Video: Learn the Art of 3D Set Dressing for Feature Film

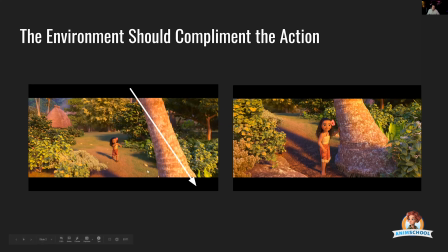0:03 The environment should complement the action. This palm tree had already been dressed into the environment. All this other stuff didn't exist. The layout just needed dressing to complement her running up to the shoreline.
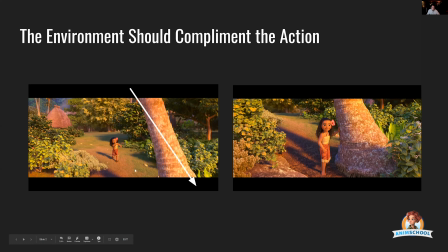0:17 They chose this tree because it's parallel to the line of action. What I didn't want to do was put any sort of dressing that would compromise Moana's silhouette. And on top of that too, I wanted to make sure that when the camera came to a rest,
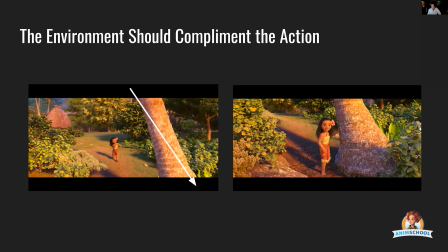0:37 that the dressed in foliage would keep your eye concentrated on the action by closing off the frames. When you are dressing something like this, just keep in mind that the dressing should not get in the way of the action and should not become more important than the action,
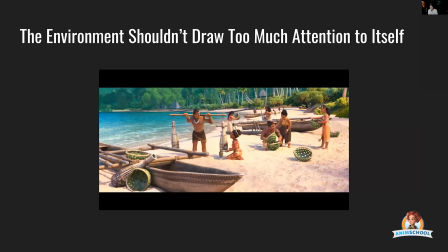0:57 which leads me to the next one. If the environment is doing its job, it doesn't draw too much attention to itself. It tells you where the characters are supposed to be and builds a world for the characters, but it doesn't get in the way.
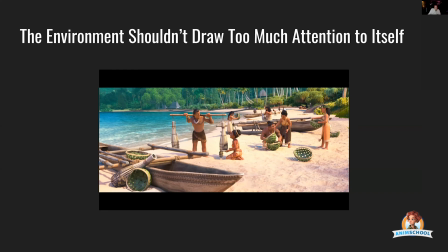1:11 Like the position of the canoes, note how this canoe back here, it points this way. All this stuff is designed to draw your eye to like the main action.
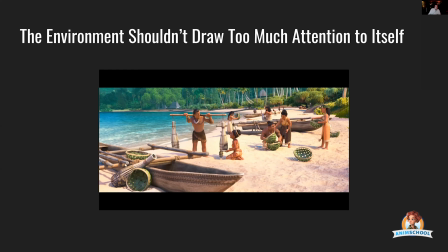1:24 Anything in the corner is going to have extra weight. And so I put this fishing trap here and it's pointing up this way. So if your eye starts to wander around this way, it'll help to bring you back into the action.
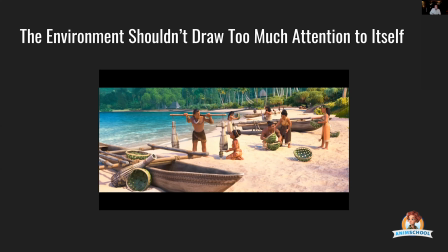1:38 So hopefully you're picking up on this theme that set dressing also serves as a means of corralling the eye.
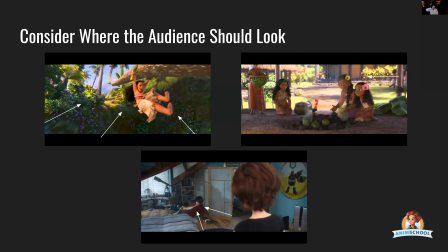1:45 Consider when you're dressing where you want your audience to look. And some of it can be subtle and some of it can be like over the top. So for instance, with subtle, this was pretty bare back here. So I went in and I dressed in these tea plants right here that create kind of a line.
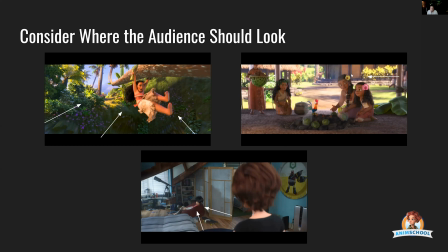2:03 I wanted to, again, draw your eye away from the corner and make sure that the audience is looking right in the middle of the frame. Over here, it's pretty blocked off, and so I didn't really need to do anything, nor did I want to compromise the silhouette of this character.
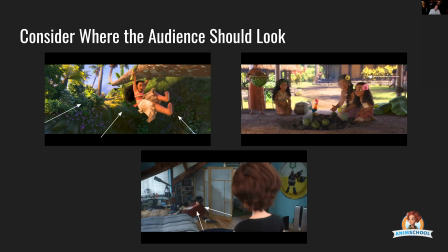2:22 In this one, this entire shot was posed a very long palm tree that she could slide across. But then on top of that too, I wanted to make sure that all the detail was complementing that action because it's a really fast shot.
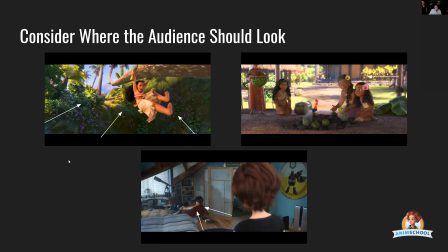2:39 So I took some of the basalt and then deformed it so that the basalt rock, all the parallel lines, they guide you towards what Moana is going to do. And then the dressing and stuff also helps to complement that.
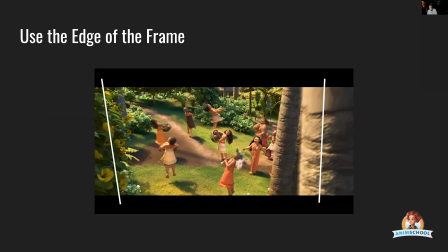2:54 I've already mentioned this a couple of times, but the edge of the frame is really, really important. And the edge of the frame often gets neglected. Don't leave negative space in the edge of the frame unless it's intentional.
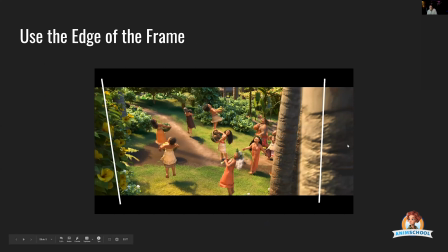3:08 Again, layout went and found an area that they had these 3 palm trees and the camera moves in. So they used those palm trees as a framing element. And I wanted to create more of a window as well. So it would have kind of a musical kind of quality to it.
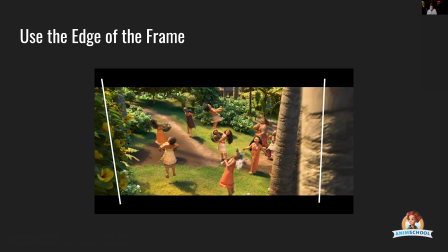3:26 I brought in this hibiscus right here and then just dressed around them to give them a stage to perform on.
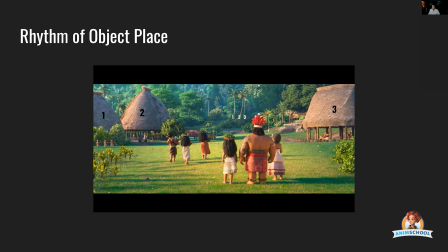3:33 Rhythms are very, very important because oftentimes what happens when you're dressing, people just put down a blanket of stuff and then it just becomes one monotonous thing, because rhythms also are a very effective way of how to guide your eye,
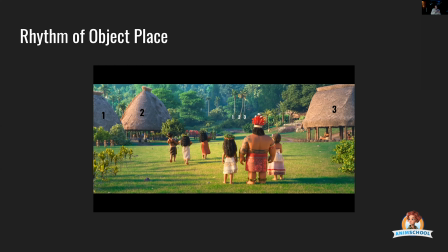3:52 because you want to have a lot of noise or a lot of stuff and then a place for the eye to rest. Andy Harkness was very big on the law of threes, where you have like 2 and then you have 1 over here. You don't have 2 and 2 or 1 and 1, you have 2 and 1. So it creates kind of this asymmetry that you can play off of.